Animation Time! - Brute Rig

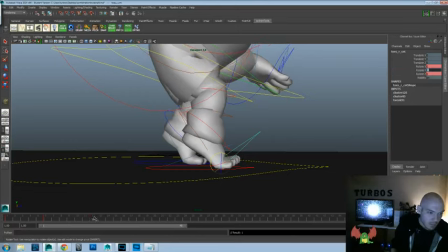[32:39]
do a little bit of a toe flop. Let's go ahead and do it on two frames. I don't know if that's going to do a toe flop on this one, because I want it.
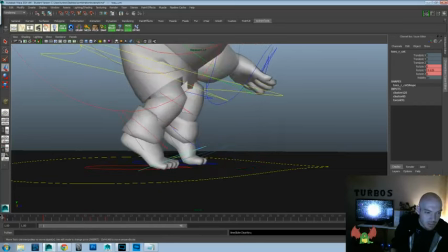[32:50]
There shouldn't be too much, but there should be a little bit of overlap, I think, still.
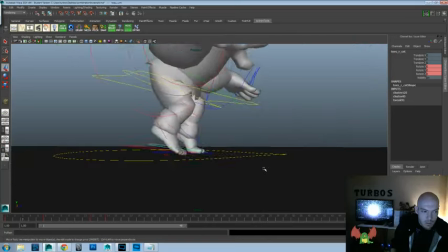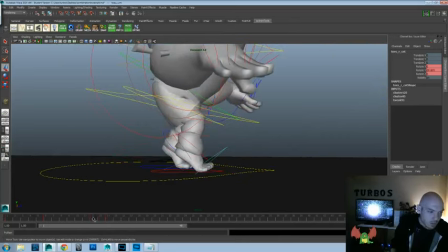[33:01]
It might be too much, though, so let's see.
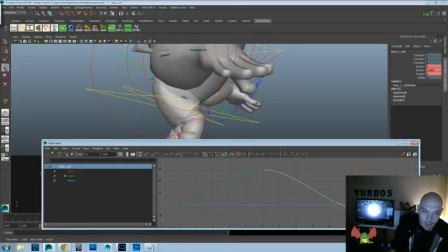[33:05]
Let's just go in and let's just pull up that value a lot, because just a little bit.
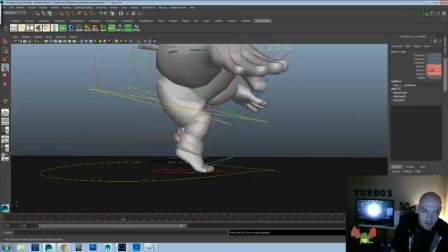[33:10]
A little goes a long way for this idea.
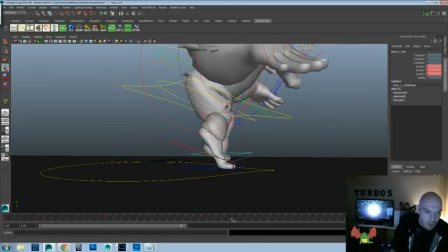[33:14]
It's going to help keep it alive a little bit more, so we definitely want to throw that in. Anything that will help make our character feel like it has that illusion of life is definitely something we want to throw in there.
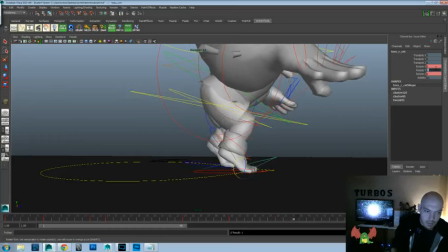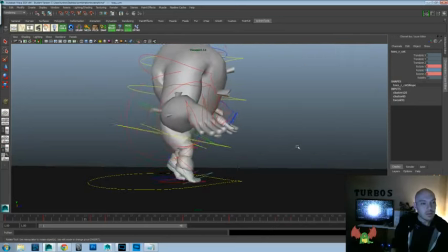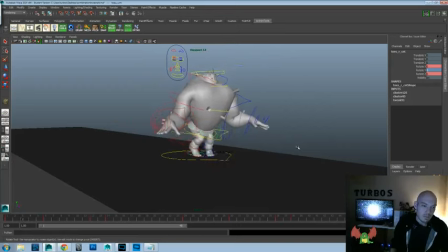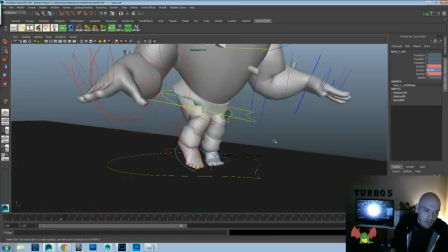Have to be aware, as I can see right now, we might have to lift that foot up a little bit more because we got some intersection with the ground.
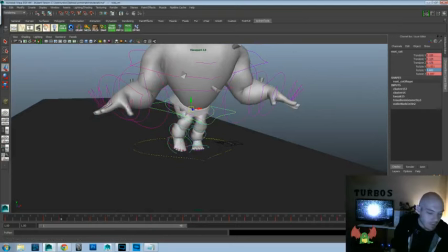[33:57]
So that's something we're going to have to be aware of going forward.
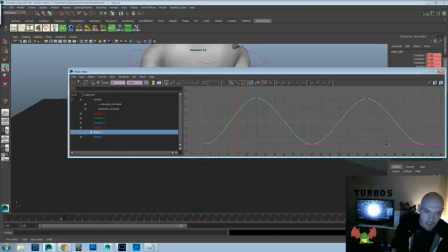[33:59]
But one thing I said that I wanted to do that I didn't get into doing was to scale up the rotate Y on those hips a little bit. I think that's just a little too much, and you could see that with the knees and how they were
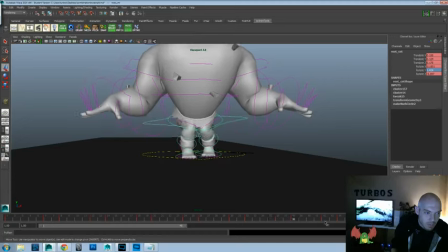[34:14]
pulling in and out too much, and I didn't want to have as much of that. A little bit. That's okay. Before was gonna be a little too much.
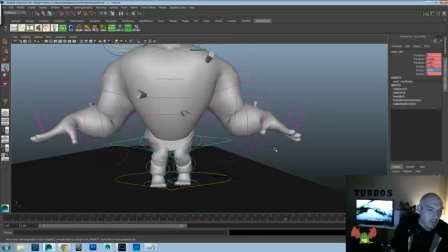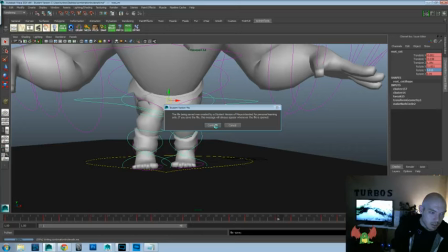[34:31]
Okay, let's go ahead and save our scene here, since I think we're at a fairly good part. We got a lot of the hips working and getting the feet where we want them to be.
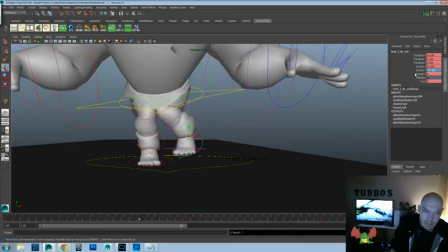[34:39]
So I just want to save there so we don't lose that stuff. And let's get into that toe.
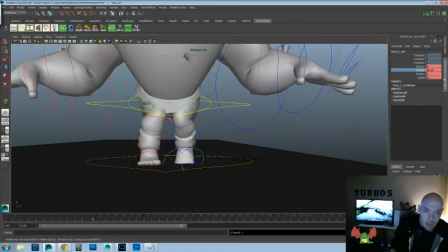[34:46]
Drag that toe back. Zero out here, and set our key there. Bad casing. And let's raise that toe up and give us two frames, and let's have it back down.
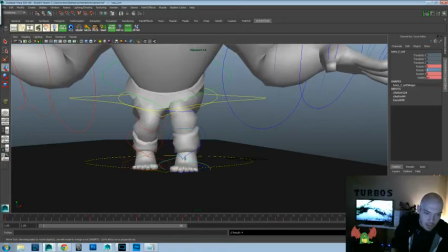[35:03]
And let's set our key there. And rotate that toe down. Let's go ahead and watch those feet.
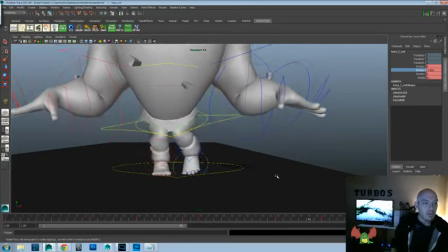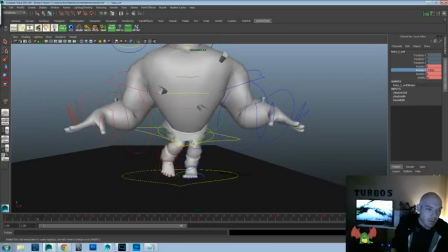[35:25]
I'd almost like to raise those up a little bit more, but I think, like, for at least the pose that we're going with, we might have to go... So we don't want to get too much of the knee up into that chest. Even though I wouldn't mind a little more space in there.
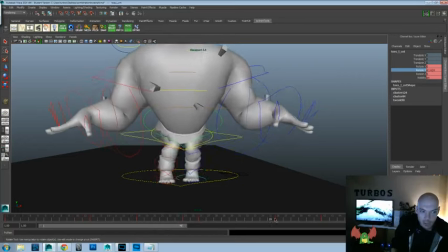[35:45]
But you kind of have to go with an animation that's going to work for the character that you have. And this character has little tiny legs, so we kind of can't do too big of steps, at least with keeping with this pose idea.
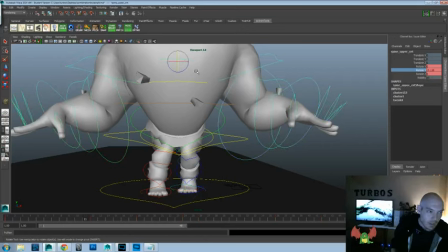[35:56]
Okay, now that being said, let's get into doing some of the spine here. So I got the upper, the mid, and the lower.
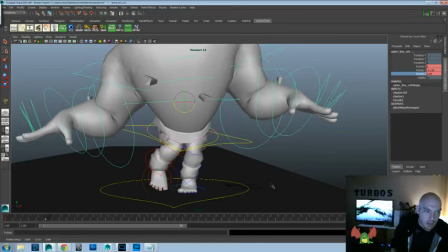[36:04]
And let's go ahead and do a little bit of rotate Z. And a little bit of rotate Z this way.
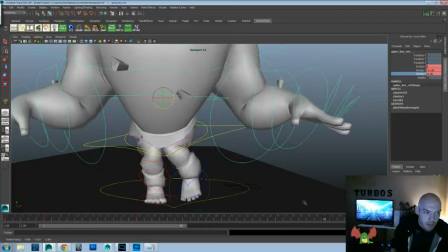[36:13]
This one. We might have to scale this down a lot as well, but we'll start off. You can always go big and then scale back.
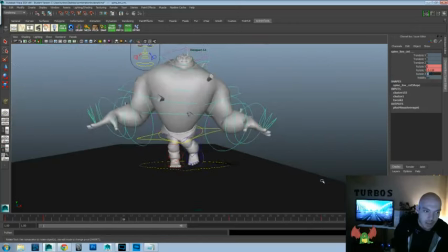[36:19]
It always actually works better for me than doing up pushing it a little bit further.
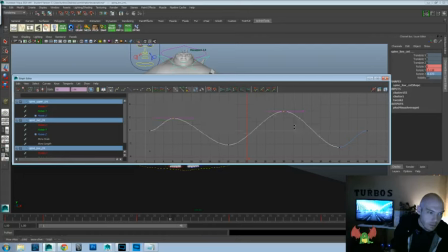[36:28]
Yeah, it's a little too much. So we'll go ahead and go into our graph editor here. We'll take those values and we'll pull them down to a little below one for right now.